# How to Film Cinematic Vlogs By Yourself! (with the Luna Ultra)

So how do you film cinematic vlogs by yourself? Let me show you.
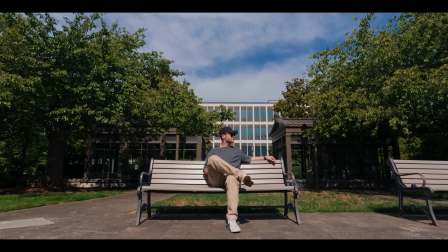So over the years, if I wanted to film a cinematic video, I would have to bring a full-on mirrorless camera with a super big and bulky lens on the end of it
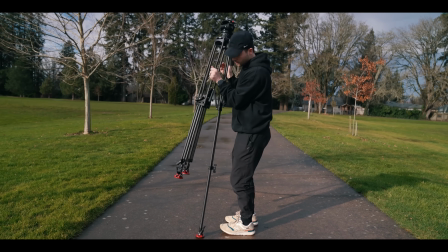and a full-on tripod just to get anything that resembles cinematic in any way.
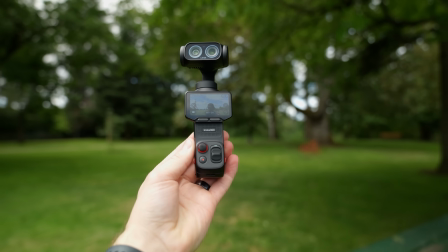But now what's wild is these really tiny portable cameras, even as something as simple as the Insta360 Luna Ultra,
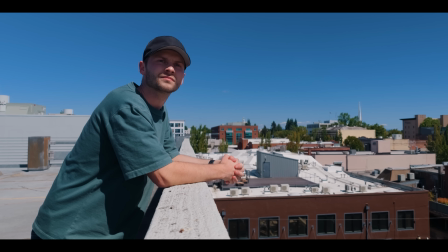which is what I'm using for this entire video today, can produce incredible cinematic results. So in this video, I'm gonna show you how to film cinematic vlogs by yourself in 5 easy steps.
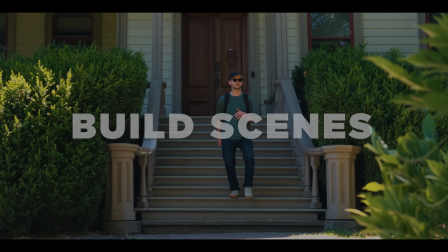All right, so the first thing we've got to do is start thinking in scenes instead of just random shots.
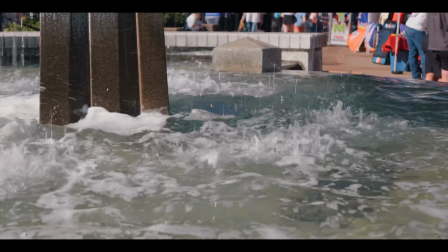And one of the biggest mistakes beginners make when they start vlogging is they start just filming a bunch of random
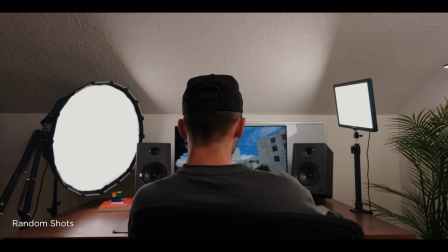clips that are maybe kind of fun and even might look really beautiful and cinematic.
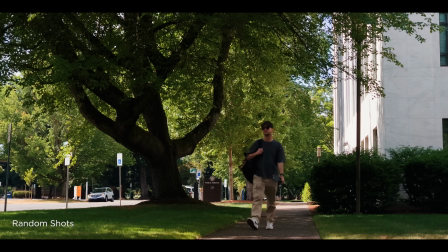But the issue is you're not really thinking about how those shots are going to relate to each other to create sequences inside of your edit. For reference, let's watch this sequence of just some random shots that I compiled together.
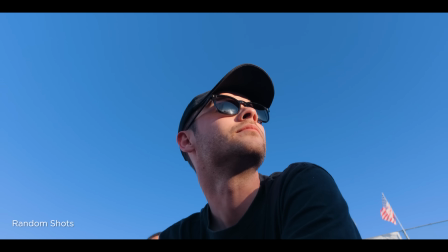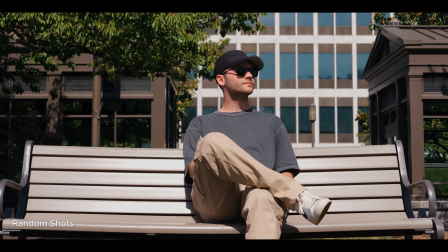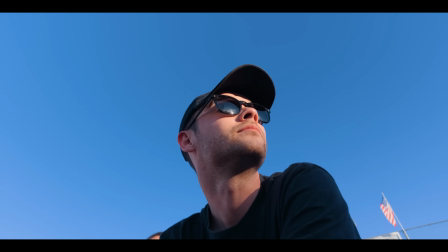Now, honestly, those shots are really beautiful. The issue is they don't really tell a story. They're just random individual clips that don't really mean anything when you play them back to back. Now, let me show you a few scenes, which are actual sequences of multiple kinds of shots that you can play back together in your timeline to create a story.
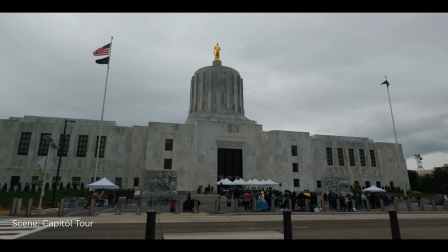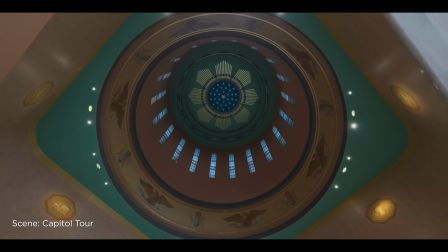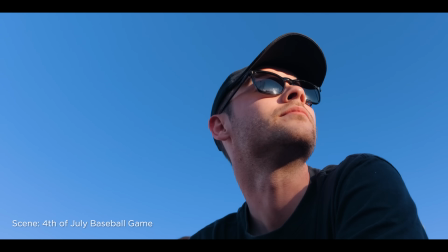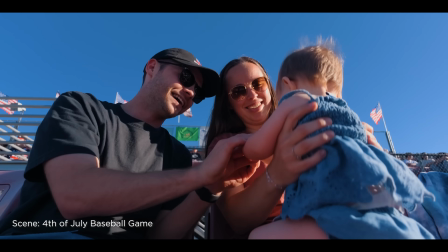So you can definitely tell the difference between these sequences. One of them feels intentional, like the shots relate to each other, and the other one feels kind of random.
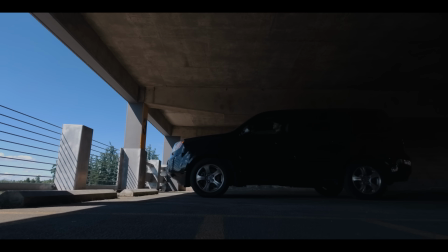So if I'm trying to make my vlog cinematic, the first thing I will do is ask myself, what are the kinds of scenes or sequences that I'm trying to build inside of my edit,
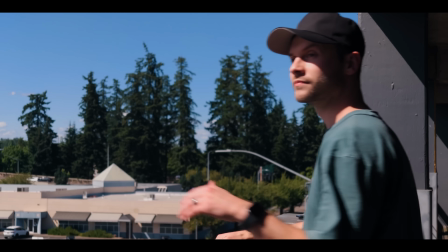and make sure I get a handful of shots to build a mini story. Now, once you understand the kind of scenes that are going to be in your videos, the next step is to think about coverage.
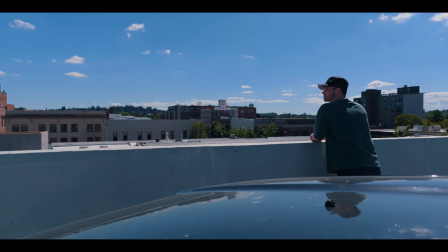And coverage is really just capturing enough different camera angles and shot
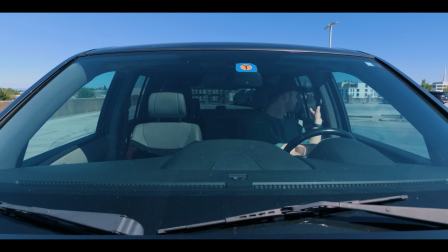composition types to be able to fill out your sequences in your editing timeline. So there are 4 kinds of shots I try to prioritize when I'm out filming to get myself enough coverage for post-production.
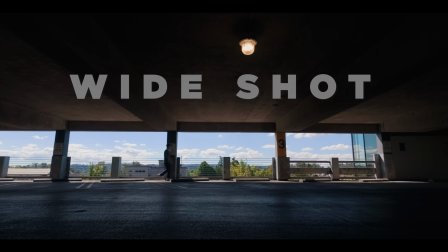The first shot type is called the wide shot.
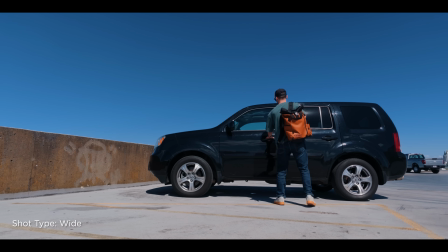And really, wide shots just establish your scene, and it gives the viewer context for where you're even filming in the first place.
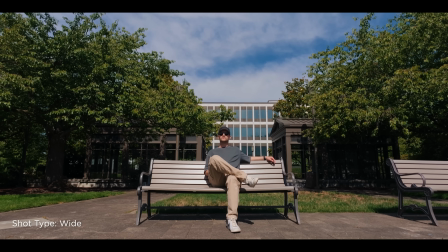Wide shots are great for capturing those nice landscape shots.
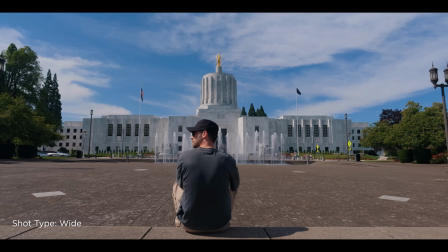And honestly, for me, wide shots are like one of the most cinematic looking shots you can get if you do it right and set up your camera properly.
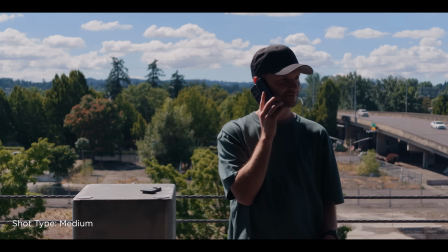The second shot type is the medium shot, sometimes called the mid shot. And these kind of add a little bit of extra detail from what a wide shot isn't able to capture.
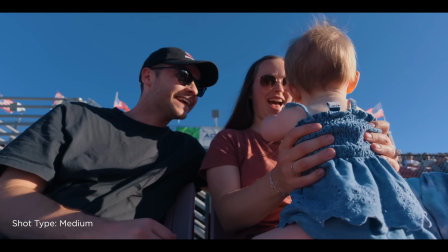So it fills in the gaps for your story really well. The typical focal length for this is somewhere between like 35 millimeters or 50 or 60 millimeters.
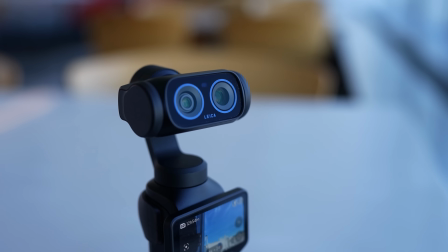Like on the Luna Ultra, there's a 3x zoom telephoto lens,
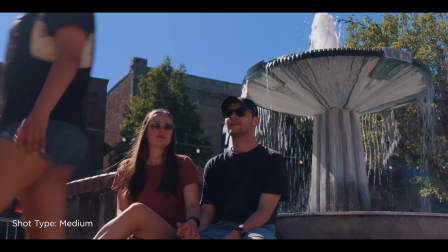and just having the camera in 3x is like the perfect kind of mid shot right at 60 millimeters.
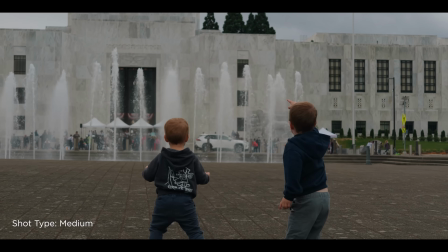The issue with mid shots though, where it's really easy to capture a ton of these, and then in your edit, you just have a bunch of mid shots to work with, and that's not ideal.
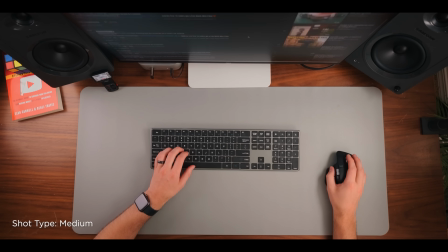You want to have a variety of really wide shots and also some even tighter shots and not just focus only on mids.
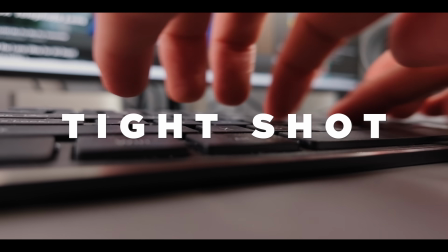Now, the third shot type is called a tight shot, and this really zooms in your camera just a little bit more.
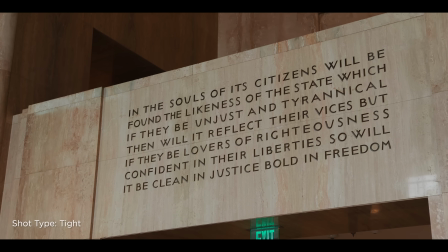So maybe this is you physically moving your feet closer to objects to get tighter compositions, or even using zoom.
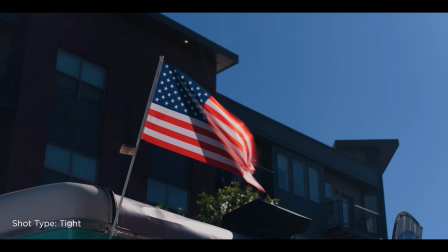So like the Luna Ultra has 2 cameras. One of the lenses can zoom in pretty tight, up to like 12x zoom digitally to capture those tighter details. And the fourth type of shot I try to get when I'm vlogging are what I call creative sorts of angles.
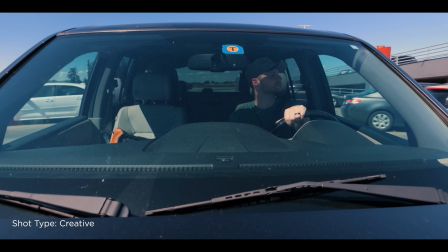Just different styles of shots that just have a little bit of creative flow or energy to them are really important to capture.